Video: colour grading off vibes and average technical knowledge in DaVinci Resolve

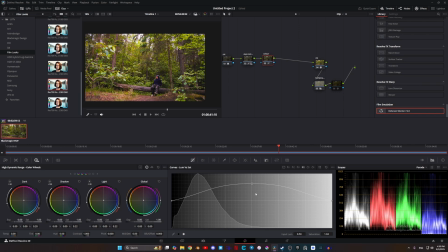(4:09)
So that means that when it's bright out, when there's a lot of light on something, you can make out the color. The colors are a lot more saturated. And then when it gets darker, you have more rods taking over than cones, so you can make out less color. So I'm gonna take this bottom thing and just bring it down, and you can sort of choose how extreme you want this to be.
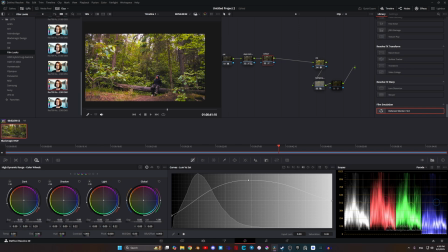(4:29)
I might bring this up a little bit, but I'm liking this a lot better than just increasing the saturation. The next thing I want to do is just make sure that my skin tone is correct. So I'm gonna go over here.
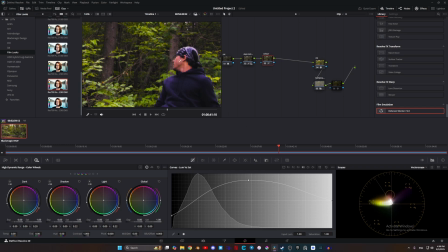(4:40)
This line is the skin tone line, so when I put the qualifier, this should be over here. And I like to just use offset, to be quite honest. It's not, super clean, but I'm not too pressed about my greens and having the exact right shade of green per se, or at least yet.
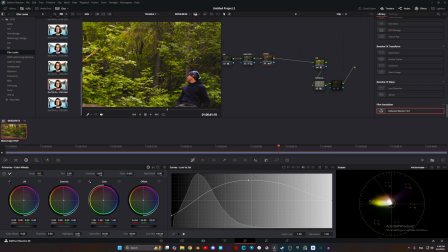(4:56)
Like, I think that looks fine. and the skin tone is falling on the right spot. So that's a good adjustment. Next step, I do think that I'm a little bit too dark here, so I'm gonna add in a mask for this one,
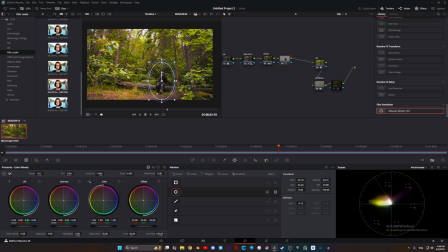(5:09)
just a circle, put it over me, the subject, and feather that out. And now I'm going to just increase the exposure and see what that does.
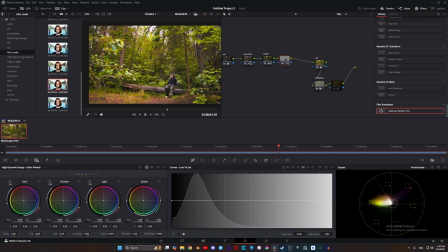(5:19)
And as you change it, it can look more obvious.
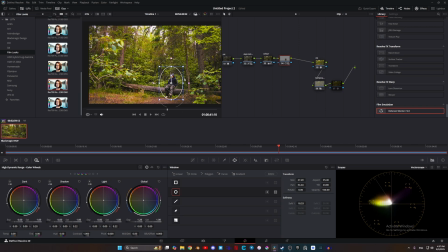(5:21)
I do think if you have the right amount of feather on this mask, if it's the right size, really just try to reset your eyes.
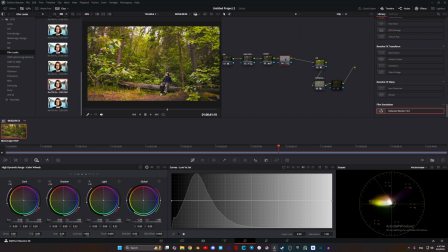(5:30)
Don't look at it too much. You know, move it around, look back, and if it looks normal and you can't really tell that there's that circle, then you're good to go. This background is very forgiving because there's a lot of variation in the lighting. It's not always like that. It's maybe a little too noticeable, so and maybe I'll just see one stop.
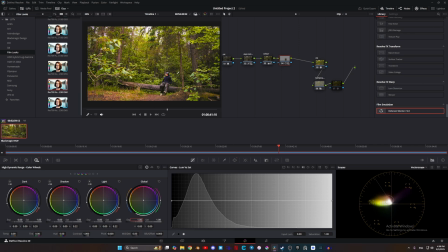(5:49)
Okay, I'm liking that. So this is step one of making your eye fall towards the subject, and right now everything is still kind of chaotic. It's hard to separate me from this background, but this is where the secret sauce comes in.
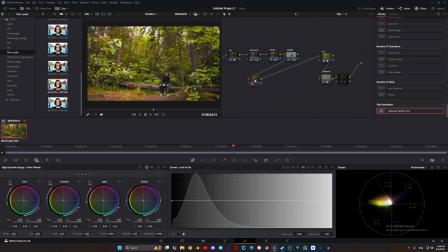(6:06)
So I'm gonna do a vignette type of thing.
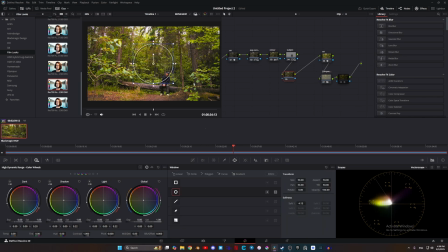(6:09)
First step is going to be the actual vignette, and instead of using the node, I'm just going to use a mask, feather that out, and invert it, and you can see already, right, boom,
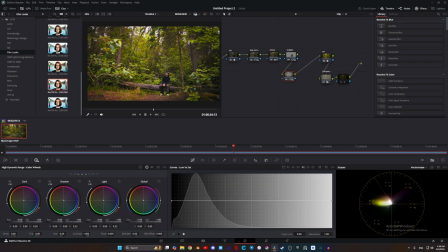(6:22)
vignette. So that can give you an idea that, like, okay, that's gonna work to isolate my subject.
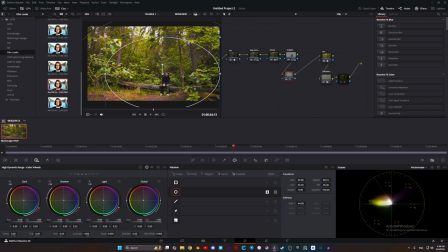(6:26)
What I'm actually gonna do is move this a little bit more here, which technically is not correct, but I don't really care. Now, what I want as this sort of, you know, as it gets towards the edge of the frame, I want my saturation to be lower,
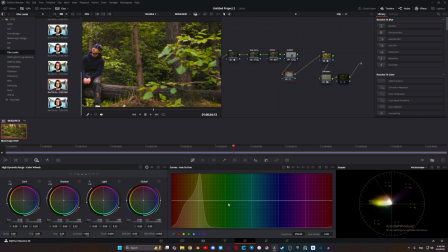(6:42)
especially I think in the greens, but you don't have to get too selective. That's pretty extreme. I'm going to make that a little more subtle, bring down my exposure. So that makes a big difference. Is it dramatic?
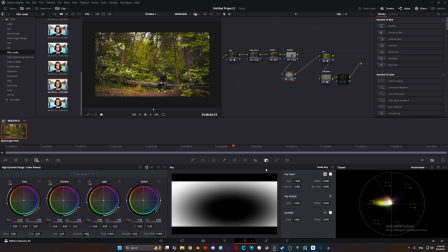(6:56)
Kinda, but again, it's the kind of thing where if it's a little too dramatic, you can just make it a little more subtle,
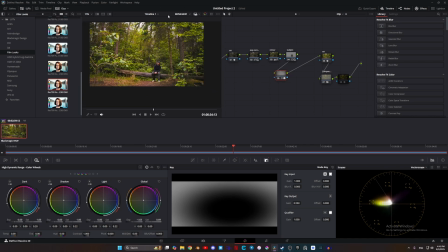(7:04)
and once again, just try to reacclimate your eyes, see if it looks normal.
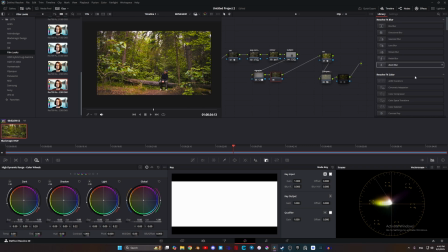(7:09)
If it does, then you're chilling. The next step I'm going to do is this radial blur. It's a little artsy.
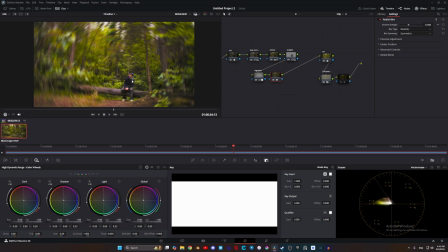(7:16)
If you look here, like, obviously way too intense, but I'm gonna again put this on me and change it from symmetric to clockwise and just turn down that strength. And again, like, this is not granular enough.
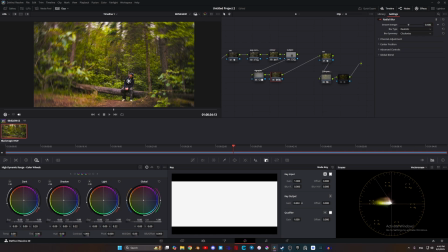(7:31)
I might set it to just 0.4 and just change the gain on the node to maybe 0.1, 0.25.
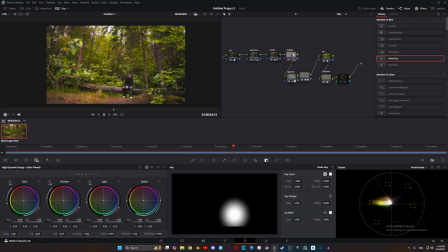(7:39)
Okay, I'm liking that. Now, one step I forgot, or not really forgot, but a way to add some sauce, and order of operations always matters for your nodes when you're doing stuff like this. And I want this vignette and this blur to affect this next part, which is light rays.
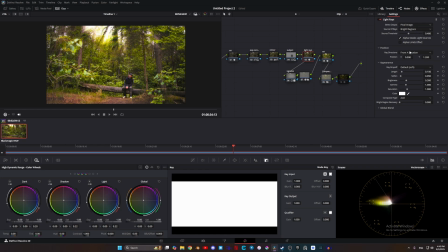(7:57)
Add that in. Ooh, that looks bad. But we're gonna change the source or the position from a location to an angle. And with this shot, because I've graded this before, but it takes some experimentation sometimes to see if this actually can work and what it looks like, what's the best angle.